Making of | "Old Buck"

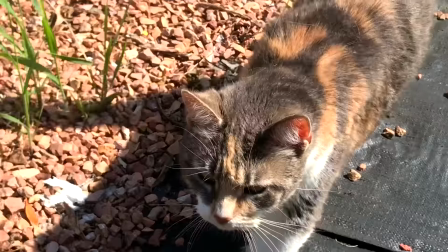(8:17)
This strange, fat, fluffy creature often joins me as well. I began my sculpture without an armature.
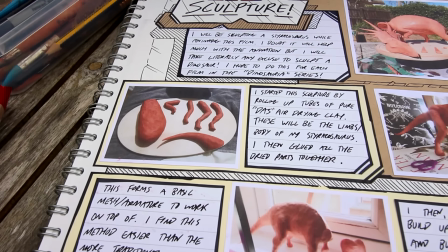(8:25)
Instead, I made a bunch of clay sausages in the shape of vague dino body parts,
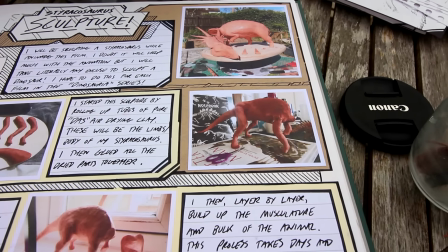(8:29)
and once they were dry I glued them all together in a vaguely Ceratopsian shape,
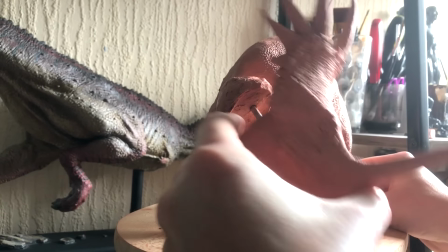(8:35)
then added more and more clay to bulk out the general shape of a Styracosaurus,
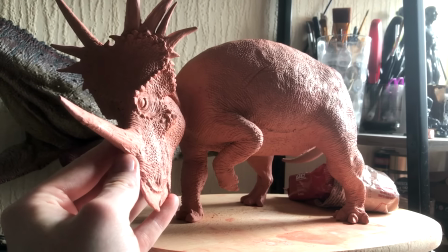(8:40)
getting the anatomy and musculature blocked out.
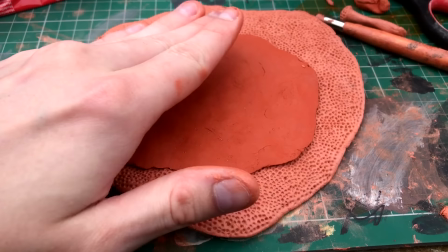(8:43)
For the surface detail I use pre-made texture plates to make sheets of scaly skin to drape over the model,
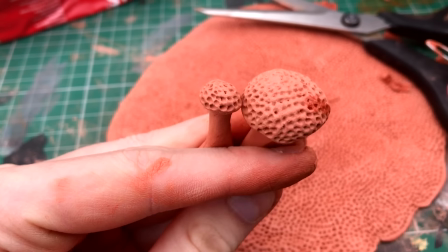(8:51)
hiding the seams between each patch with pre-made texture stamps.
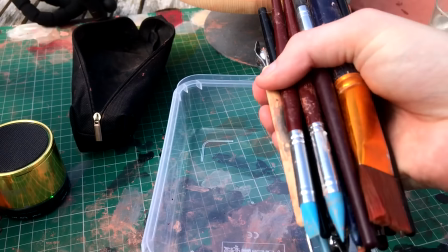(8:55)
Wrinkles and scars and all the other surface details are made with a multitude of different tools, but this one is my favourite.
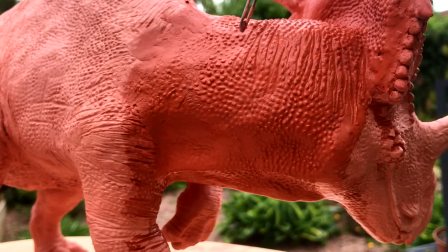(9:03)
I'm pretty certain we don't have any skin impressions from Styracosaurus itself,
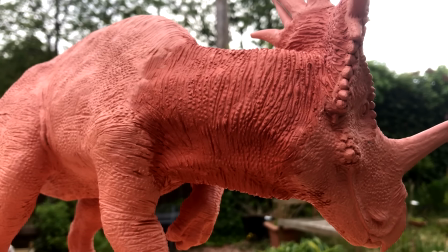(9:09)
but we do have skin impressions of Centrosaurus, which is a close enough relative.
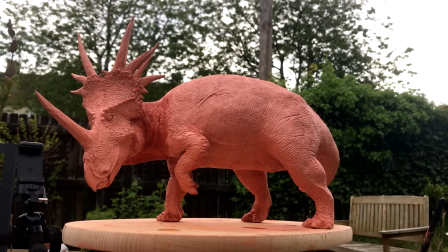(9:14)
Centrosaurus has a rather typical Ceratopsian scale pattern on its upper body.
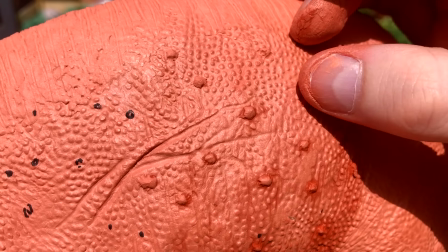(9:20)
Uniform, smaller, round scales surrounded by semi-evenly spaced, less common, larger scales.
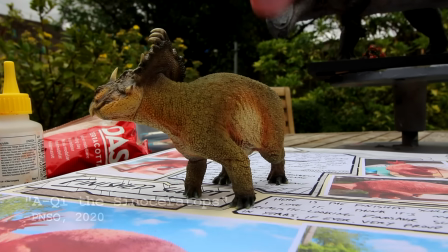(9:27)
A bit like this. And a bit like this. I'm not sure where this comes from,
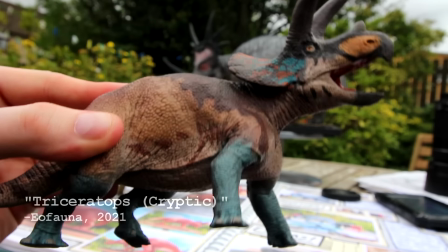(9:34)
but most of my Ceratopsian toys have square-shaped crocodilian-looking scales on their undersides, so I copied that for my model as well.
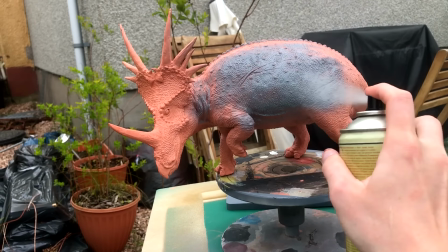(9:42)
For painting, I spray-painted the model with a grey primer and used acrylic paints and brushes to mimic the colour schemes seen in the NMHR film,
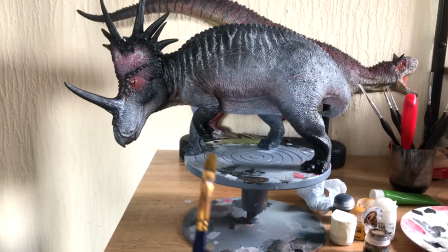(9:50)
with a mostly grey body, lighter stripes, and pink highlights.
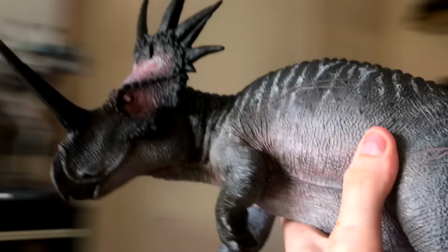(9:55)
And, as per usual, while waiting for the paint to dry between coats, I highly recommend serenading the sculpture.
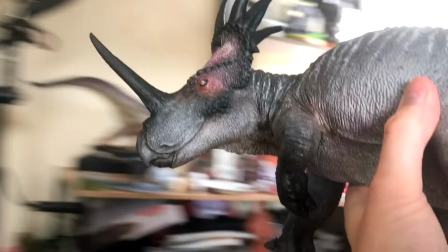That right there is the secret ingredient. I'm quite chuffed with this piece.
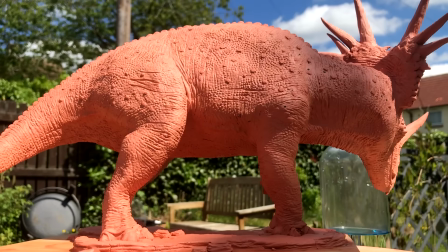(10:14)
I sculpted dinosaurs all the time, I mean I've been doing it since I was a kid,
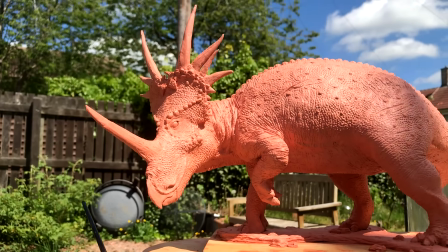(10:18)
but I feel I often default to exaggerating details and features because, well, because subtlety and realism is hard.
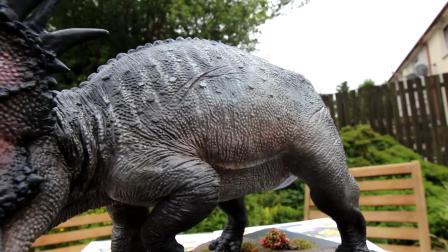(10:26)
This model, with its finer and more subtle skin details and realistic anatomy really makes
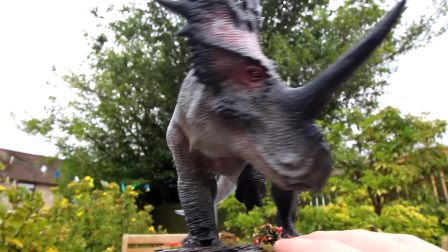(10:33)
this guy feel alive to me in a way that my other dinosaur sculptures just kinda don't.
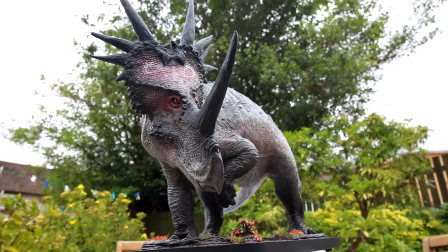(10:39)
He's one of my favourites so far.
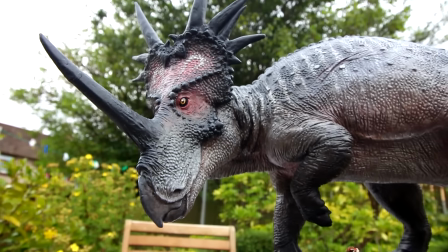(10:42)
Absolutely rocking that pink eyeshadow and of course having an asymmetrical frill as well.
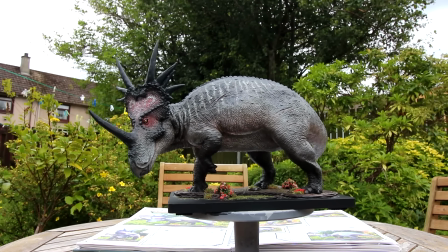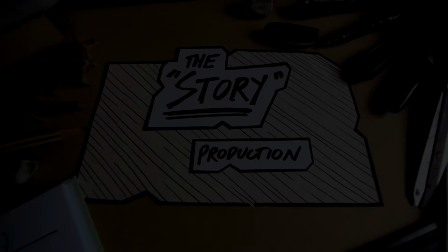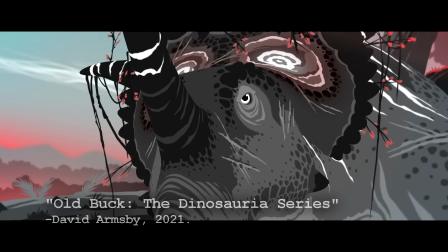(11:03)
Old Buck tells the story of a Styricosaurus, the alpha male in either a small herd or a small chunk of a mega herd.
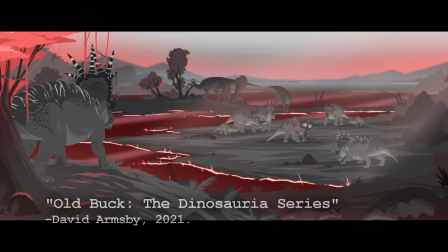(11:11)
The old buck rests under a tree high above, a dominant vigilant position.
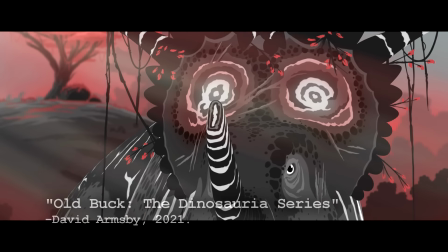(11:16)
Twigs and foliage from the tree litter his frill like a crown, indicating that he's held this position for a very, very long time.
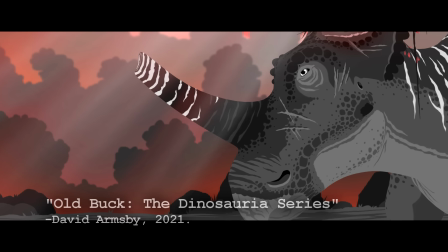(11:24)
A rival male enters the scene and tries to assert his dominance over the group, bullying a younger male and challenging the old buck.
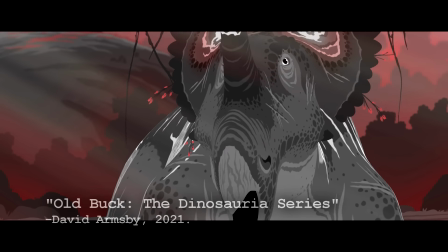(11:31)
The outcome of this fight is foreshadowed the moment that this film starts.
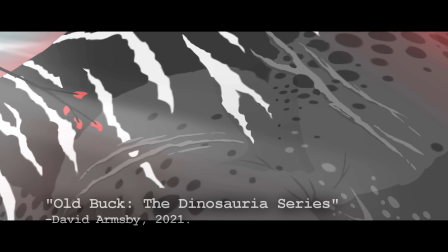(11:35)
When the old buck is resting high above his head, his body is shown to be covered in scars and his nasal horn is badly chipped.
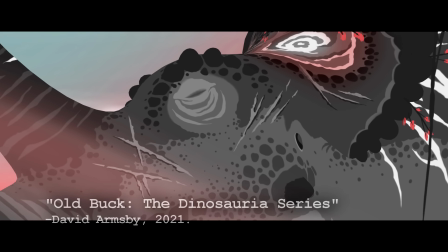(11:42)
Over the course of the film you get to see the kinds of actions that led to these injuries.
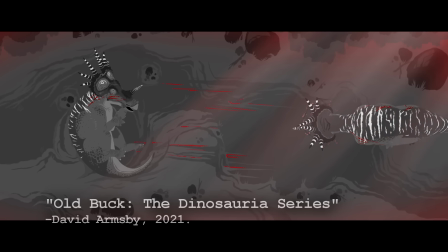(11:46)
Numerous rakeings have scarred his sides and numerous stabbings have chipped his horn.
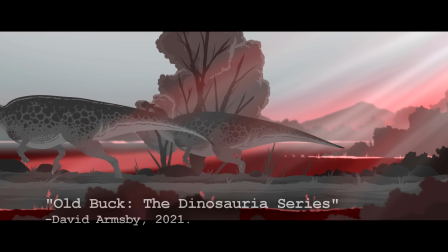(11:52)
He has done this many, many times before.
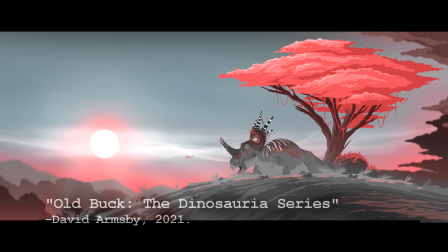(12:01)
The finale of this film shows the old buck returned to his post, utterly exhausted and with a fresh collection of scars.
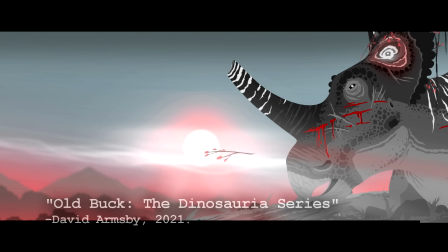(12:10)
Still vigilant over his herd, but growing weaker and weaker.
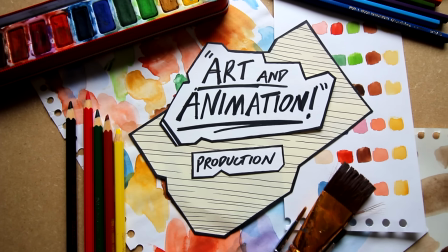(12:26)
This animated short film, and the whole Dinosauria series,
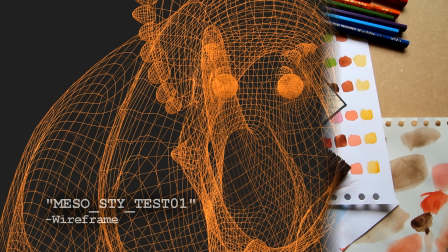(12:30)
is 3D animation, but I use a mix of 2D and 3D elements.
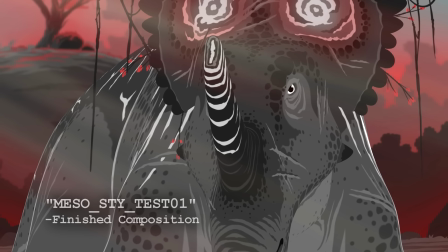(12:35)
I use a mix of Blender and Photoshop to achieve the look. Take this shot for example.
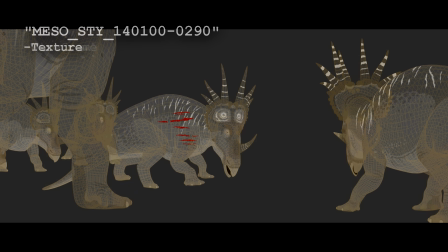(12:42)
I start with the 3D character models which have been textured to look as 2D as I can possibly make them look.
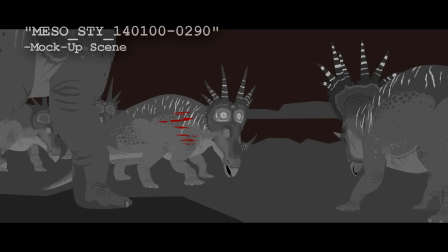(12:48)
I make a simple mock-up of the scene and I animate that shot in Blender.
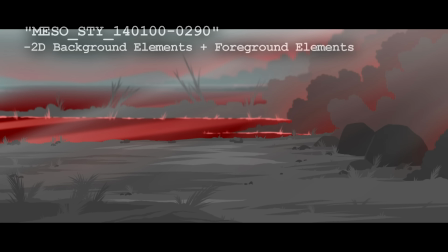(12:53)
I then paint the background and the foreground elements in Photoshop and drag them into the scene as well.
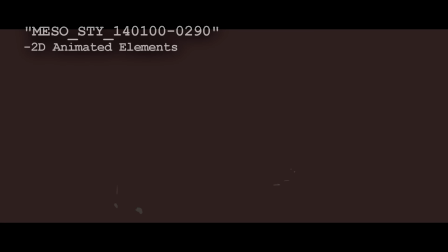(13:00)
Finally, I add whatever extra 2D animated elements are required on top.
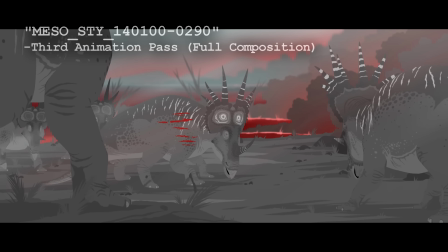(13:05)
All of this is technically still in 3D space.
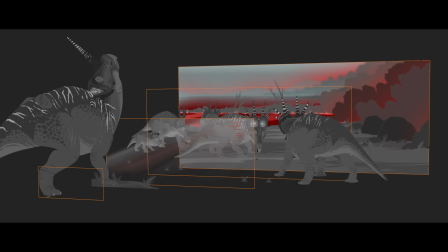(13:09)
Each shot looks a little something like this if you move the camera too much.
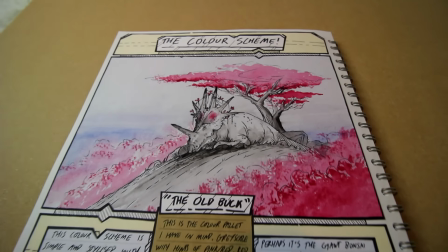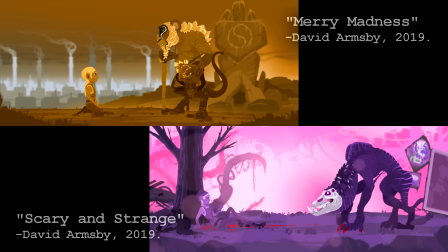(13:20)
The colour schemes of my short films are an aspect I care a lot about.
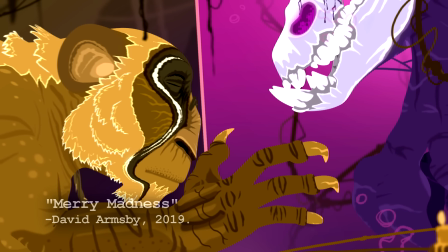(13:25)
Colour is a fantastic mood setting and storytelling tool that in the animation medium specifically can be an incredible asset.
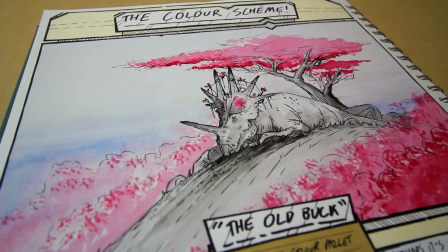(13:33)
The colour scheme of this film is a monochrome greyscale with red and pink highlights and a subtle baby blue added to the sky for a bit of contrast.
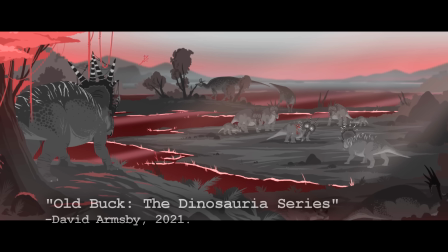(13:42)
This is quite stylised, it's not realistic, but I think the mostly greyscale colour palette with the red highlights reflects the primal,
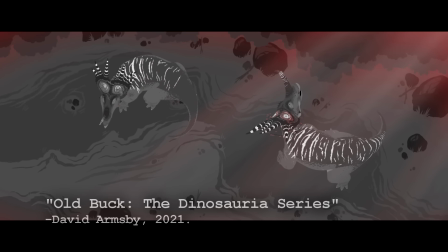(13:51)
brutal animalistic nature of this territorial fight between two prehistoric beasts really well.
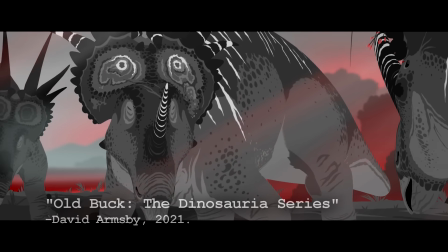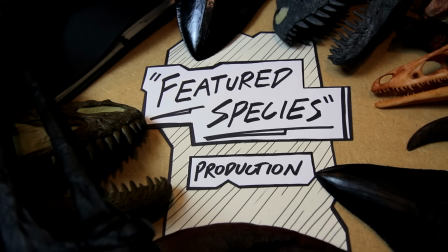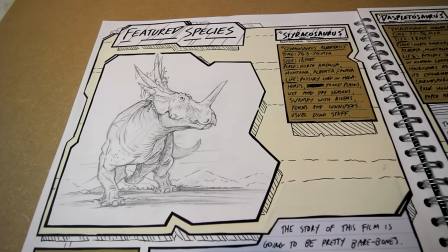(14:12)
This film takes place in Alberta, Canada, 75 million years ago.
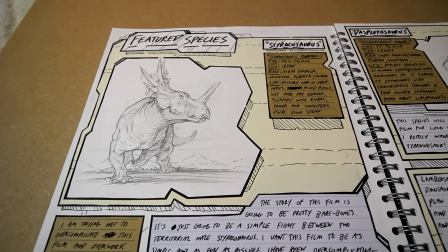(14:17)
The star of this film, and the first animal featured, is the Cintrosaurine ceratopsid Styracosaurus albertensis.
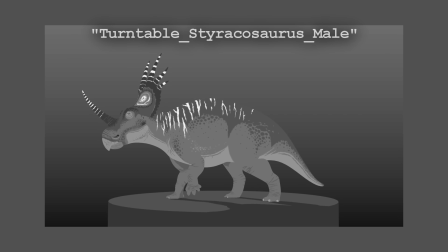(14:24)
I wanted to create a decent amount of logical variation among my herd of Styracosaurus.
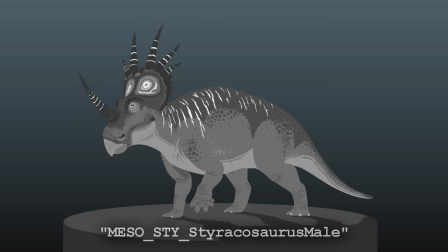(14:30)
We have five total unique models, a male, a female, a juvenile, the young buck, and the old buck.
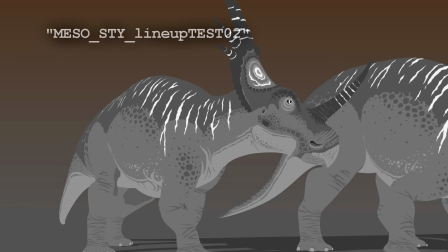(14:37)
Putting all of the males together, the generic male, the younger buck and the old buck next to each other,
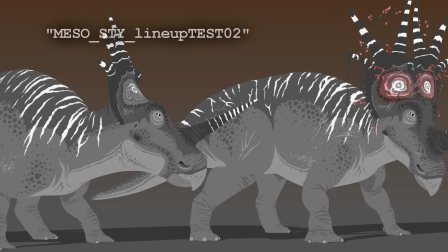(14:43)
you can see a gradual increase in the boldness of the white stripes across the animal's back and horns as they age and become more sexually mature.
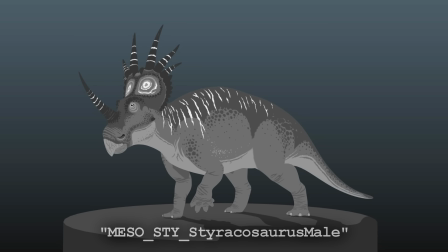(14:52)
The youngest individual having the least amount of stripes and the oldest individual having the most.
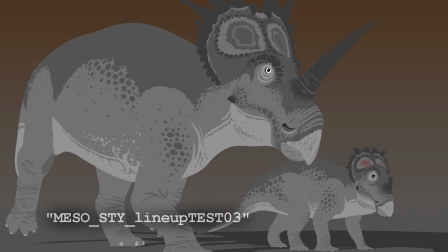(14:58)
Stripes that the juveniles and the females do not have at all.
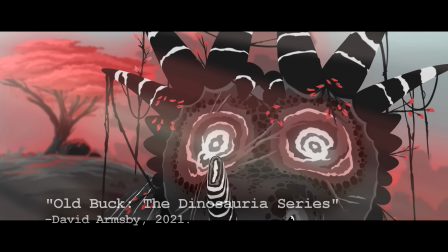(15:02)
The old buck's frill is also pink and in one of my favourite details of the film,
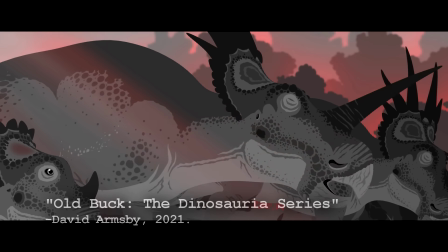(15:07)
the females and the other males do not have this pink accent at all, but all of the juveniles do.
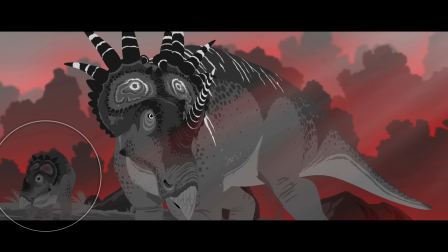(15:13)
This subtly indicates that the Old Buck is indeed the dominant breeding male here.
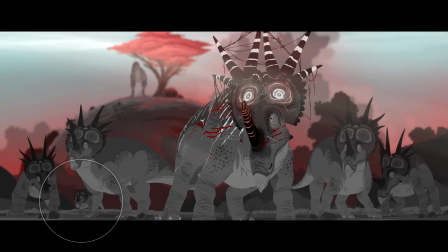(15:18)
These are his kids, because they have his colours.
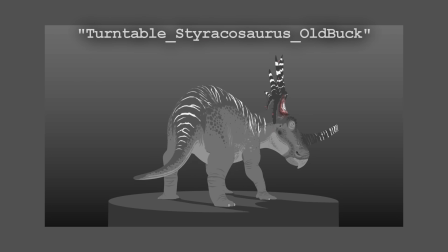(15:21)
As mentioned earlier, the Old Buck is loosely based on Rubiosaurus, as a reference to Styracosaurus ovatus becoming one with Albertensis. But perhaps a more interesting paleontological easter egg is with the Young buck.
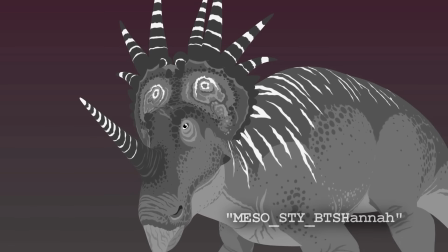(15:34)
You may have already noticed this, but the young buck has an extra horn on his left side,
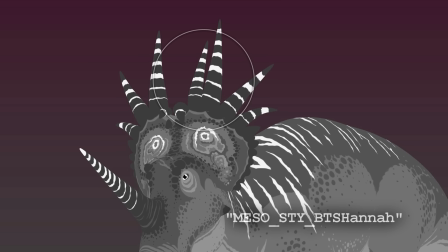(15:39)
and that's because I based him on that asymmetrical specimen that I mentioned earlier, Hannah.
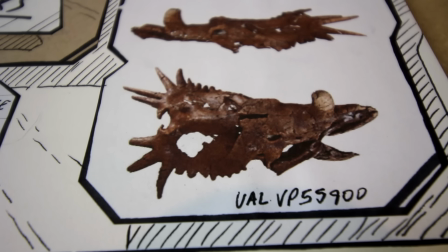(15:46)
Hannah had two healed injuries to the left side of her frill that were likely the cause of her asymmetry.
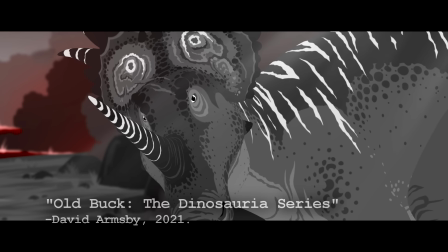(15:53)
So I made sure to add a visible pathology to the left side of the young bucks thrill as well.
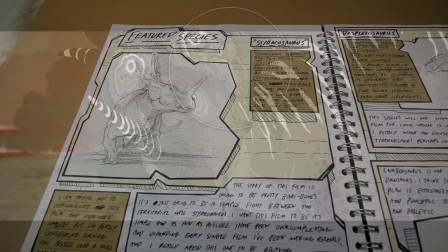(15:59)
A fun reference to the very fossil that inspired this film in the first place.
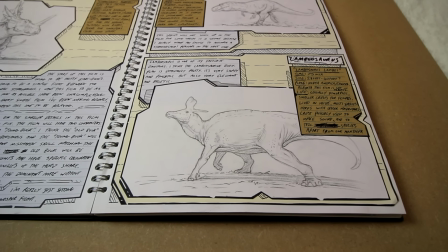(16:08)
The second of the three species featured in this film is the Hadrosaur Lambiosaurus Lambi.
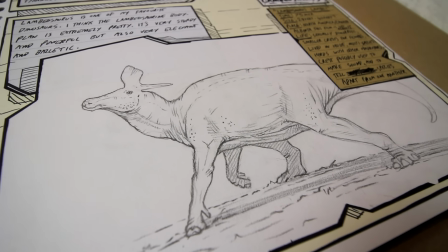(16:15)
Now Lambiosaurus only appears in like six shots and could have easily
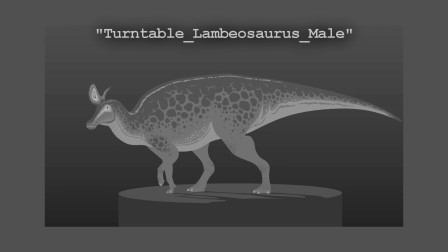(16:20)
been cut from the film with almost no change to the narrative whatsoever,
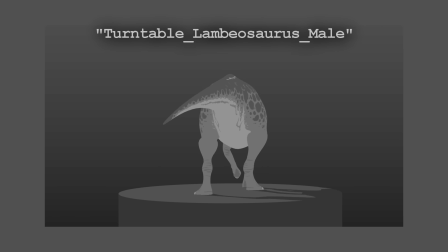(16:25)
but I really like dinosaurs and Lambiosaurus is one of my favourite dinosaurs, so I had to put him in.